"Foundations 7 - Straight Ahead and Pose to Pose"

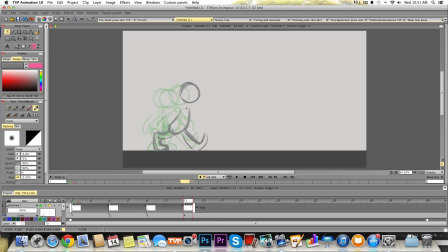513s
We don't want it to slide. And that arm's coming around. You can see it's kind of foreshortening as it goes around him. The arm's coming back right here.
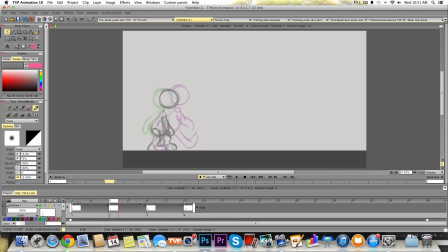526s
So if I scroll through, you can see he's taking a nice big stride. So now I want him to scroll that back. I want him to come down. So I want to feel that compression.
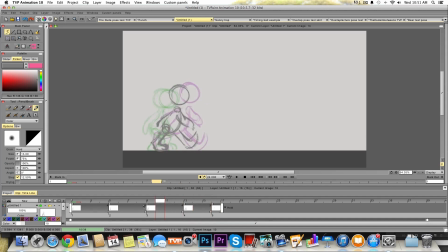539s
I want him to, once again, as I'm working straight ahead, I'm feeling every piece of that movement. I want to really feel, I'm imagining myself. I'm imagining, how would I be doing this? And so I want to feel those physics.
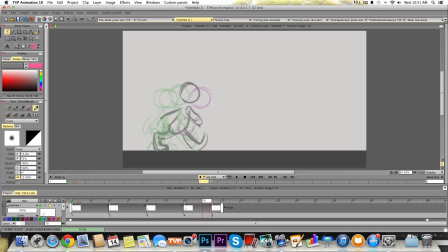556s
And so now he's coming down, and if he's coming down, remember I talked about before how animation is very, very both left and right brained. And this is where that left and right brain comes into play, because I'm thinking about this very, very analytically.
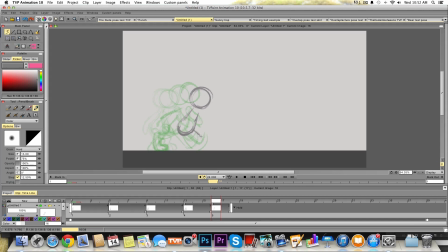575s
I'm thinking about the physics of this. I'm thinking about, okay, now, if he's just come forward like that and that weight's coming forward, then I know that foot's got to land and he's going to take some weight, like so. And then this foot's going to start to come forward and it's coming off the ground like so. See?
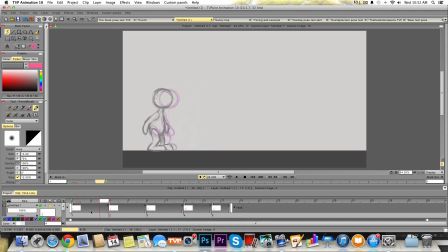593s
Boom. Boom. And as that foot comes down and his weight is starting to shift, then these shoulders, his arm here is going to start to come back now. He's changing the stride. The arm is, there we go, is going to start to work its way back.
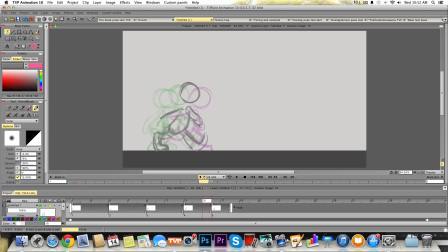611s
We're going to get a little reverse on the arm back here. We're moving forward, we're going straight ahead. See that? Boom. Let's add another drawing. So let's get him down really low. So I want to get a nice compression. And also, remember I was talking about arcs.
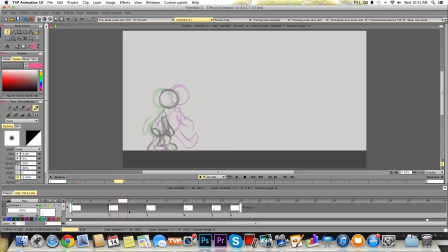630s
Here, look at that arc that he's following as he's stepping through, coming down. I'm going to have him kind of compress a little bit because we want him to jump up in the air. And let's bring this arm back.
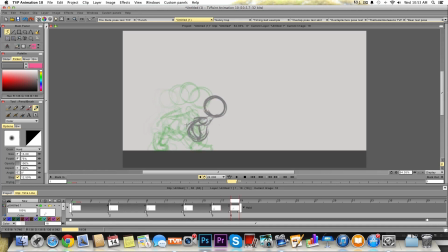654s
And this other arm's going to start coming forward really fast because he's going to throw that arm up. Coming forward. Body's compressing.
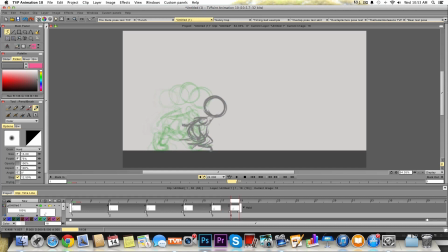667s
Let's going to bring this other foot forward. Let's bring it. It's going to start to come up. I'm going to just slide it in here. Boom. See that? And I'm going to go one more drawing.
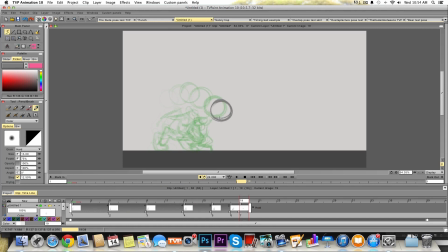685s
Get him compressed. I want to get him right down in there. I'm thinking of this straight ahead. Let's get him right down into his most tight position. I'm going to bring these arms up.
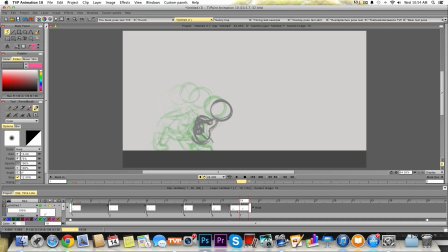703s
Like so. Get both of these legs bent right in here. You can see I'm being really loose with it too. See that?
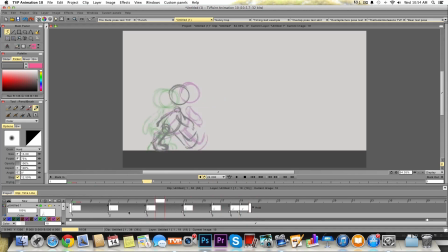718s
And then the first thing we're going to do is we want that energy to burst out of there. So here's our anticipation. Remember, we were talking about anticipations also. So I'm working into this anticipation, working straight ahead, and I'm
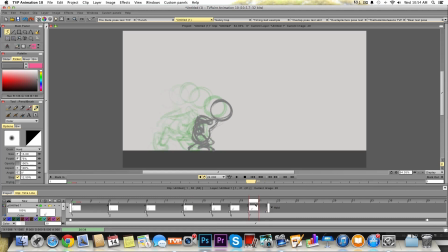734s
having him come down, and he's going to jump up. But I want that leap to happen with his arms too. I want the arms to kind of lead with that action. So let's hold him back just a little bit.
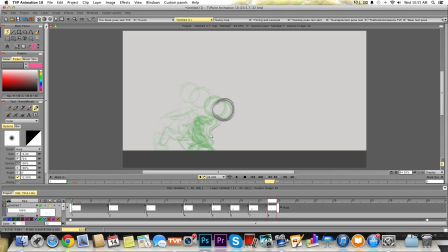751s
He's starting to move up a little bit. Maybe the legs are tightening up. He's starting to move forward. Get those legs in here.
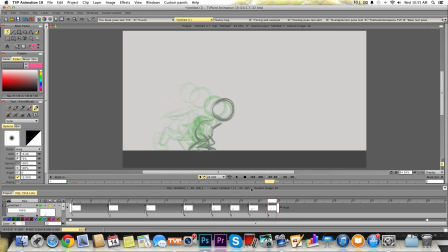766s
So you see there's a little bit of movement there, but the arms are going to come up really fast. As a matter of fact, I'm going to drag them. I'm going to really just drag them, stretch them. You know, we're talking about squash and stretch. I'm going to really kind of distort the look of those arms.
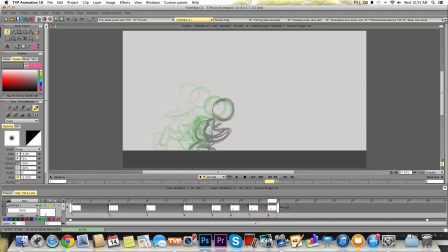788s
We'll bring the other one up here. And so now let's get him to really start to explode. So he's going to jump up.
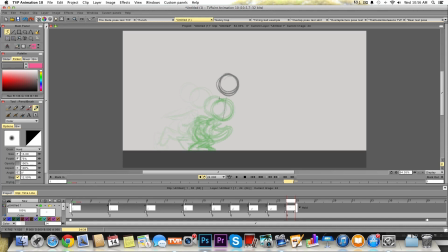806s
There we go. And I'm going to straighten out his body. So here we had this nice reverse. You see the body is turned like that. Well, now I want to straighten it up. I want to reverse that and get a nice explosion. It's coming straight up. Let's straighten those legs. Everything's coming up nice and straight.
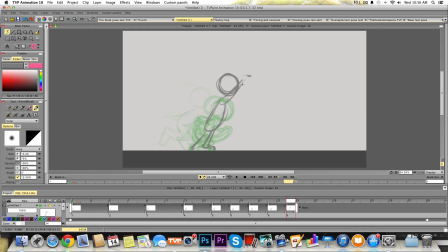827s
I'm going to bring those arms up. He's throwing his arms up, getting the momentum to jump up in the air just like you would. If you imagine yourself jumping, you use those arms to throw up into the air. So, boom. You see that he's starting to explode up into the air.
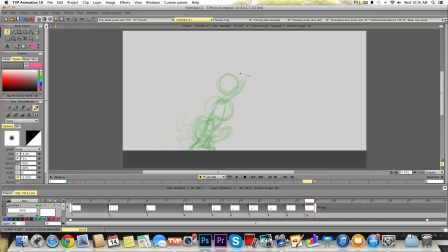847s
Let's go to the next drawing. So here now, I want to really stretch him. I want it to feel like he's really kind of pushing up. I'm going to maybe even stretch his head a little bit, which I could have done back here. Let's do that. I'm going to stretch his head a little bit. There we go. Come up here, stretch that out.
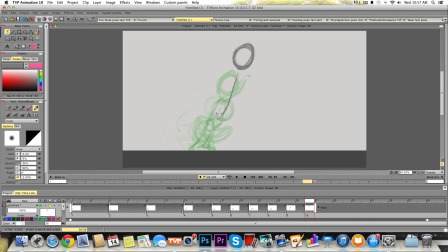868s
And let's really, really stretch. I love doing this kind of stuff. It feels really neat. I'll stretch him up, get him up on his toes. He's just about to leave the ground. Throw his arms up in the air. You can get really loose with this.
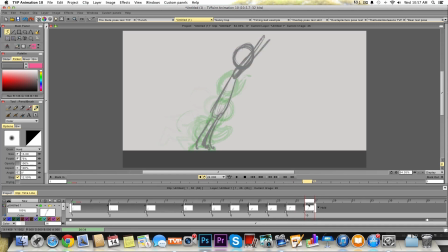883s
This is where when I'm working straight ahead, I'm not worried about the quality of the drawing. I'm worried about getting that action. See that? Boom. And now we're going to snap them. We're going to snap them right into place. So he hits the top up here. Let's get the body up. So now all of a sudden,
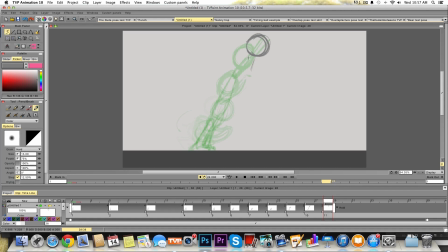pop his body right up in the air. Poof, poof. See that? And we'll get the legs up. The legs have snapped up into the air.
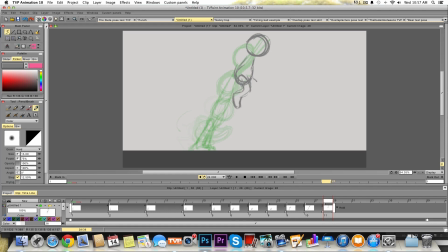917s
Once again, thinking about the action, feeling about how it should go, working straight ahead. That's what straight ahead is. Working completely straight ahead. Got his arms up in the air.
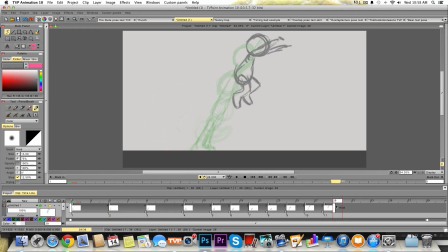935s
There, feel that? Let's change a little bit of timing here. There we go. Boom, boom. See that? Now, let's get him a little bit more compressed.
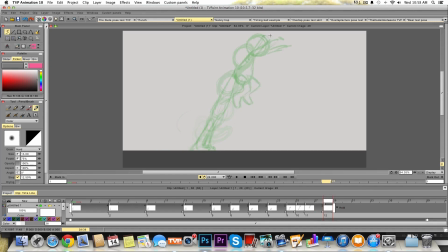951s
Thinking about our timing, remember we were talking about the bouncing ball. This is where everything comes together. I'm working straight ahead, and I want him to slow down as he comes up. And then the overlapping action is his body is still moving up.
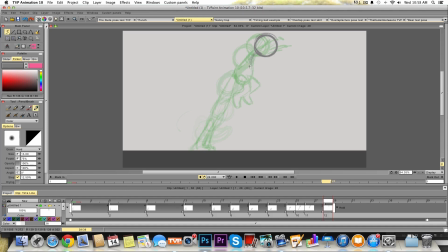966s
Even though the head is kind of starting to hit its apex there, I'm bringing that body up. It's compressing. You see that? The body's on its own arc there. His legs are continuing up. You know, I want it to feel like he's got a little bit of hang time.
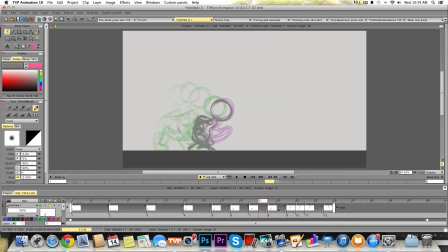988s
And I'm scrolling back and forth. Maybe his arms now start to relax, like so.
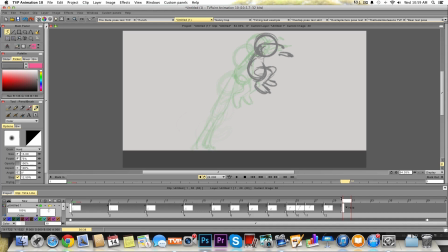1005s
There we go. Put that on for 2 frames. I'm still going to hang him.